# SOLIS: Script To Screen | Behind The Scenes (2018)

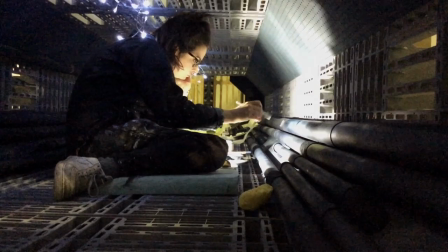The art department, which were amazing, they just dressed everything up as quick as they could to make it all look not just metallic, but really cold.
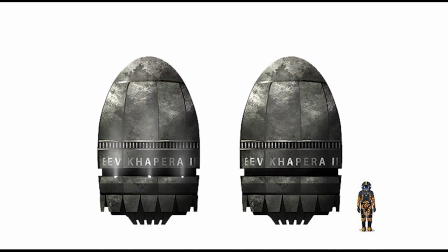So once we had the Capura designed on the outside, when it come to building the set, we couldn't build the whole thing, obviously.
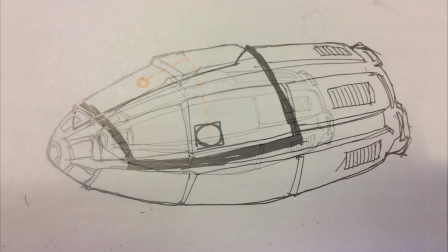We just didn't have the money to build all of the outside.
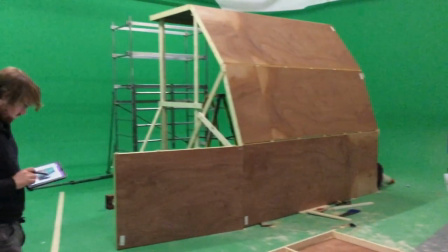So we just took a segment, and that segment is literally just the pathway Holloway takes from the hatch to the front,
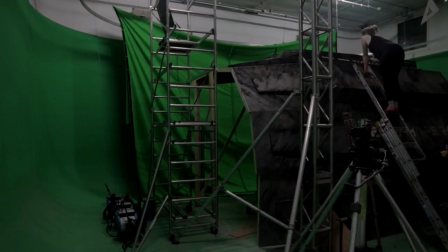where he welds, and then the route back.
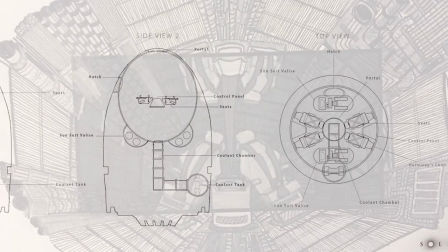So the inside of the escape pod, I'd done a sketch, and then we took that sketch of the inside that I'd done, and we designed what the inside could look like.
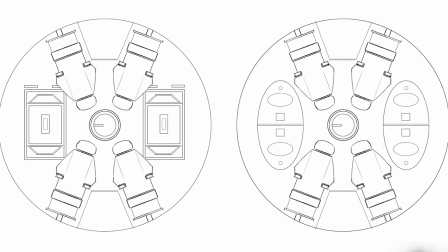And it was very round. It was just the inside of a ball. And we had seats on the ceiling to suggest zero gravity, and that was an idea for a long time.
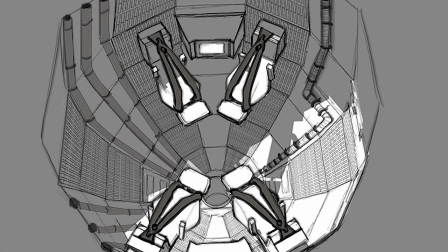Eventually we found that the set couldn't fit our round pod in,
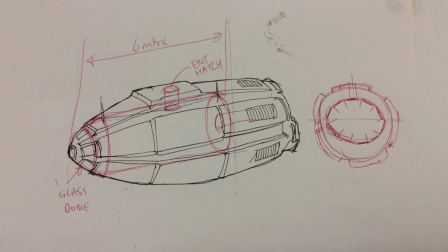so we actually had to squish it down into an eye shape, which I still liked because I found it quite symbolic in Holloway being able to,
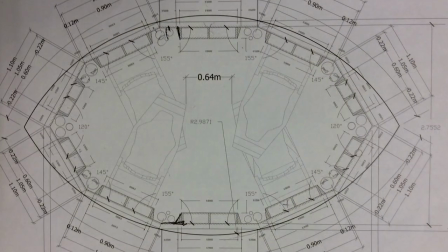his inability to see. Tony came on board, he'd done his blueprints of the set, and then the team got together and started building it.
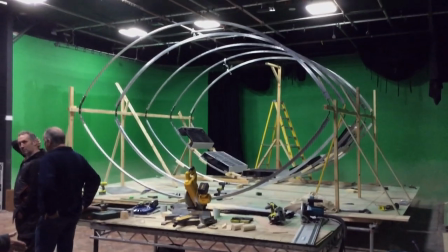The front of the escape pod could come off, that could be wheeled away like a giant Pez dispenser, it could open up so we could get inside.
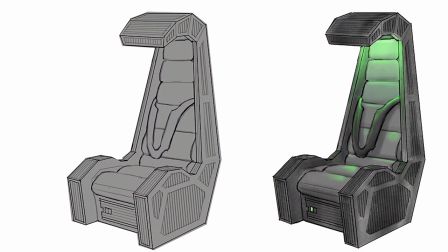And then the seats themselves, we actually just got gaming chairs, and we just put them into MDF frames.
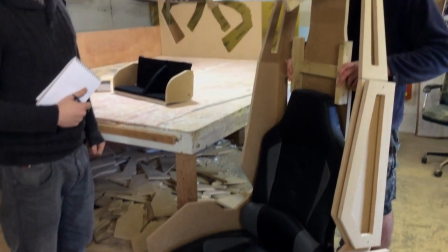So the props we wanted to make as practical as possible. So the stat band that Troy wears is fully practical.
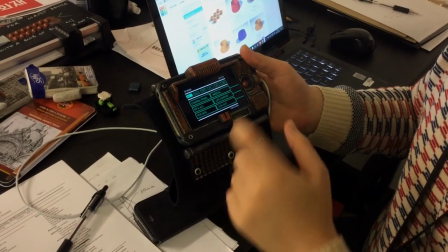It's actually an iPod with an app that was specifically created for the film that he could interact with.
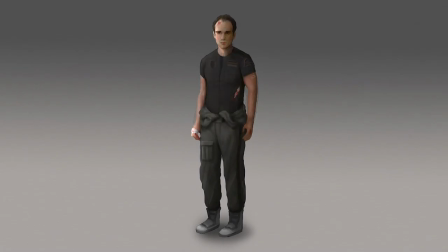We got early concept art of Holloway's jumpsuit and design, and then Frankie designed her costume, and I was really pleased with the result. I thought it looked really good, very action figure. I've often said that my two main influences for this film were Red Dwarf and Alien.
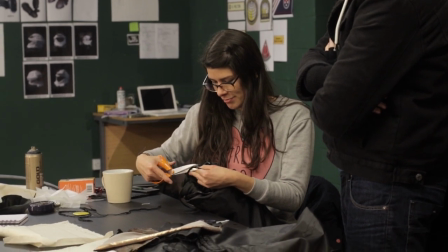Myself and my wardrobe assistant, Christina, made four of the jumpsuits in roughly a week.
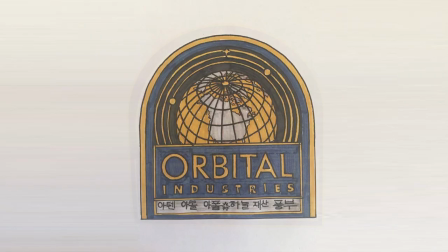And that, of course, includes distressing and adding age marks and making everything look, like I said, like it's been worn for a good few years.
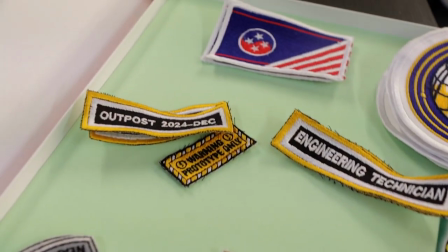Only having to worry about costuming two characters is, in one way, a relief because it means a smaller workload.
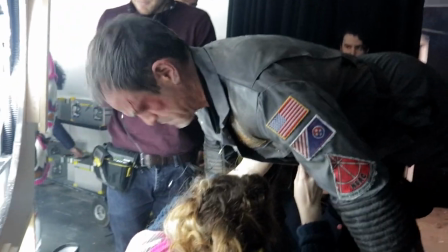In another way, it's massively more intimidating because you can't hide anything in the crowd. I really enjoyed reading the script.
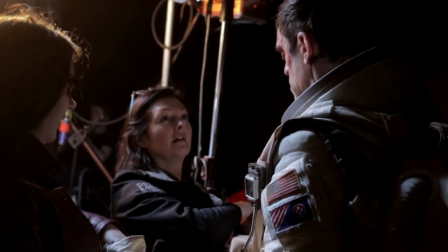I thought it was a lovely journey for a character to go on, and I was quite interested in the concept of one man in a spaceship. We don't include Milton. But obviously Milton was of interest to me as well.
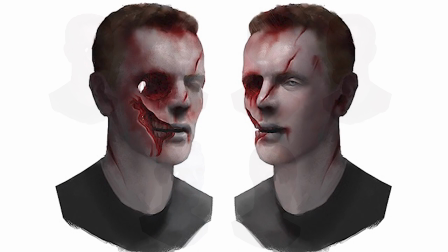We had Mark Coulier making Milton's head and hands, who is fantastic, a very big award-winning prosthetic makeup designer.
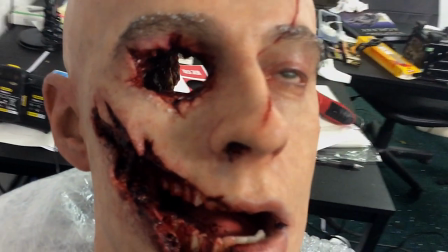Because one of the ideas that was banded around was to actually cast Carl and have him as Milton.
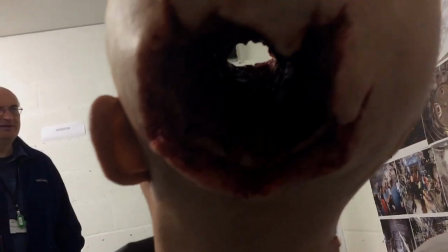But we were quite short on time and money, and we decided to use a generic head, and I knew that if I could get Mark Coulier interested and on board, it would be brilliant.
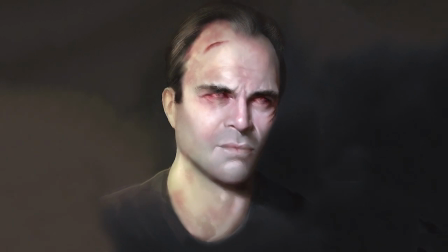But he's pretty battered most of the film, to be honest. It's difficult to do a makeup like that and it not be too distracting for the audience.
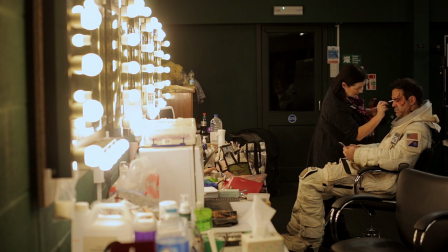Things change the makeup, like lighting settings and what he's wearing. But what I decided to do when I realised we were using blue lights, red lights,
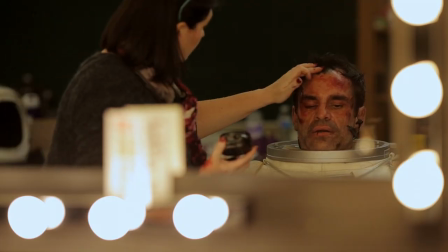orange lights, it cancels out the colours that we put on his face, and because he's got lots of bruising with all them colours in,
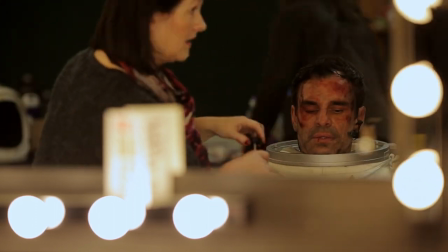quite often cancelled out everything that I was doing.
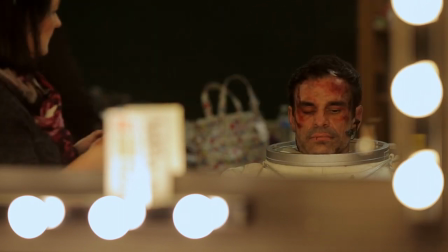But the information is there, so they can choose in the edit to bring up those colours that are there.
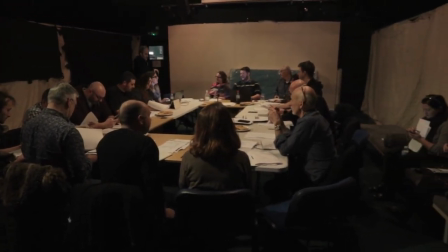We've got wire effects. Of course, being in space, we have to create the weightlessness effect.
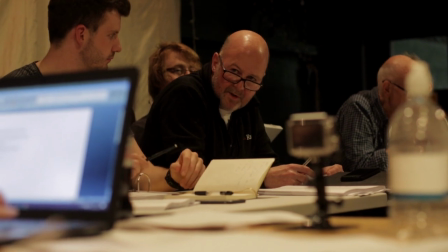So we've got a couple of rigs that we'll play.
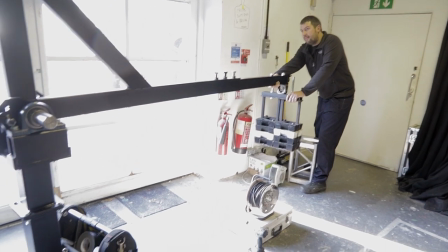Artem effects have done an amazing job on this film. They are a special effects company, so they do everything practical.
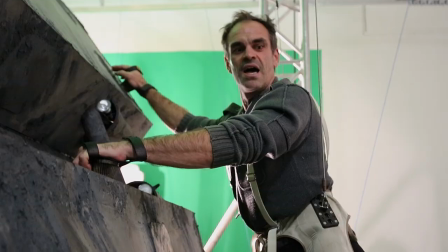Artem's clever thinking, we were able to make something work for very little money.